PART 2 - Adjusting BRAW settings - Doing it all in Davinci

In this part, we're going to look at how, having shot Blackmagic RAW, we can then interpret that footage and adjust the white balance and the color balance of everything in post to get the image that we want.
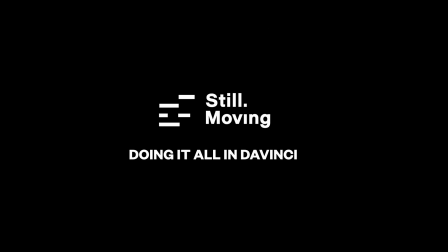10s
And we're going to dive into that right now. To bring back the detail in the sky, I pulled the exposure down in the RAW panel,
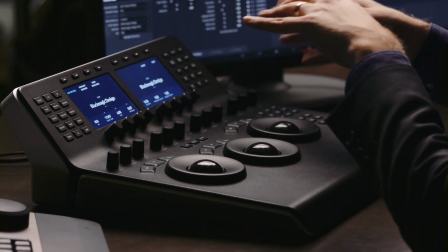19s
so I was able to either adjust the ISO or adjust the exposure so that it didn't feel too gray. Clouds had a little bit of texture and color to them. These adjustments meant that the car was a little bit darker than we wanted, so all we did is put some power windows on, track those onto the car, and then we can adjust the car independently so we have a little bit more control over how that will actually look.
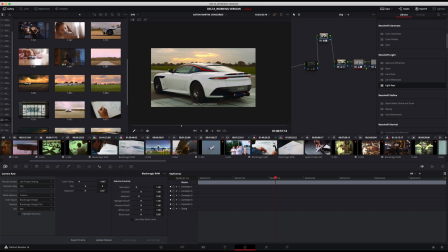39s
Unlike the model car, we've got a moving vehicle, the camera's moving, the shot is a lot more dynamic. It doesn't always translate to a single power window so well. So what you can do in that situation, if you need to, is put a couple of power windows on for different areas and bring those in and out as you need.
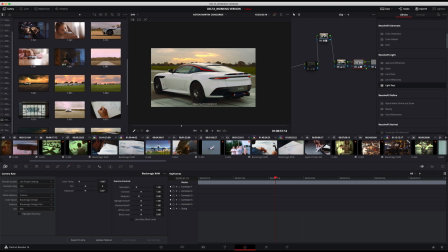55s
This workflow also allows us to pop out certain details like the Union Jack detailing on the back just here. Wanted to add some saturation back in because we're trying to pull back that sky.
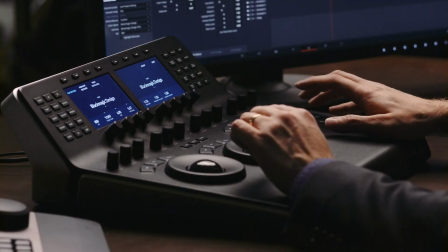63s
You can see actually if I take off, go through the nodes here and take off this aspect of the grade,
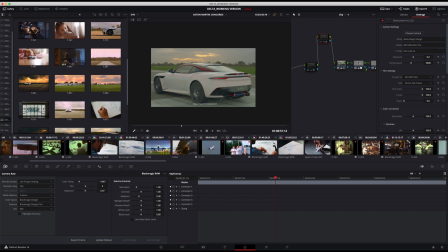70s
the sky has a little bit of color in it, but it's still quite gray. And the exposure, if I'm taking that down on the car, isn't quite right. The car's going off to a little bit of blue because at that point, the color temperature of the sky where the sun is versus the sky that's over the car is vastly different.
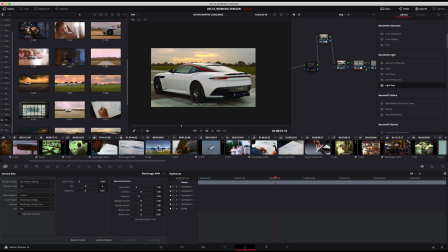89s
So we need to do a bit of correction on that. So bring it back to the warmer, whiter color that we need. And that's something which you can easily do just from shot to shot with either the qualifier tool.
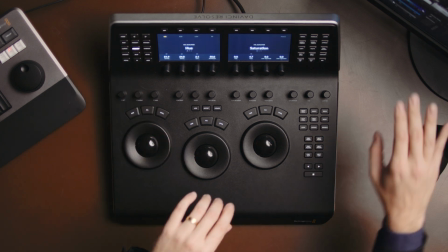103s
So bring in the qualifier, select your area, and then if you need to just hone in on that area,
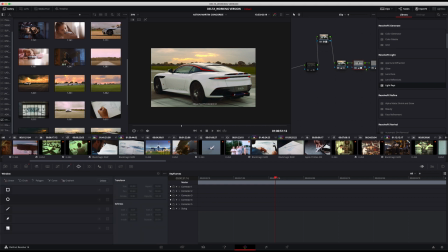108s
you can bring in a power window as well, and the power window will focus it in on the area that you want. You can track it on and do all of that. And just looking at the color pop on the red just there, it's quite subtle, but it's enough just to make it sing a little bit so that when you're looking at this shot, you've got the sky,
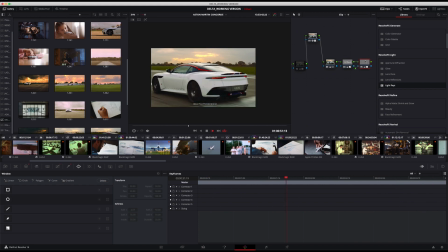126s
you've got the car sitting at the right exposure level. The sky is warm in the background, it's got a little bit of detail to it. The red is now popping, and we've corrected the white on the car, so it's all sitting a little bit more where we want it to.
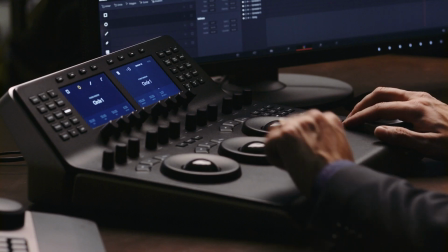137s
So that's looking good.
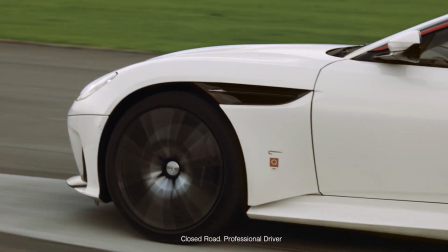In the next part, I'm going to take you through how I used the patch replacer to just touch everything up, remove specks of dirt, so we get a really clean finish for the client, because on that white body, you're going to see absolutely everything.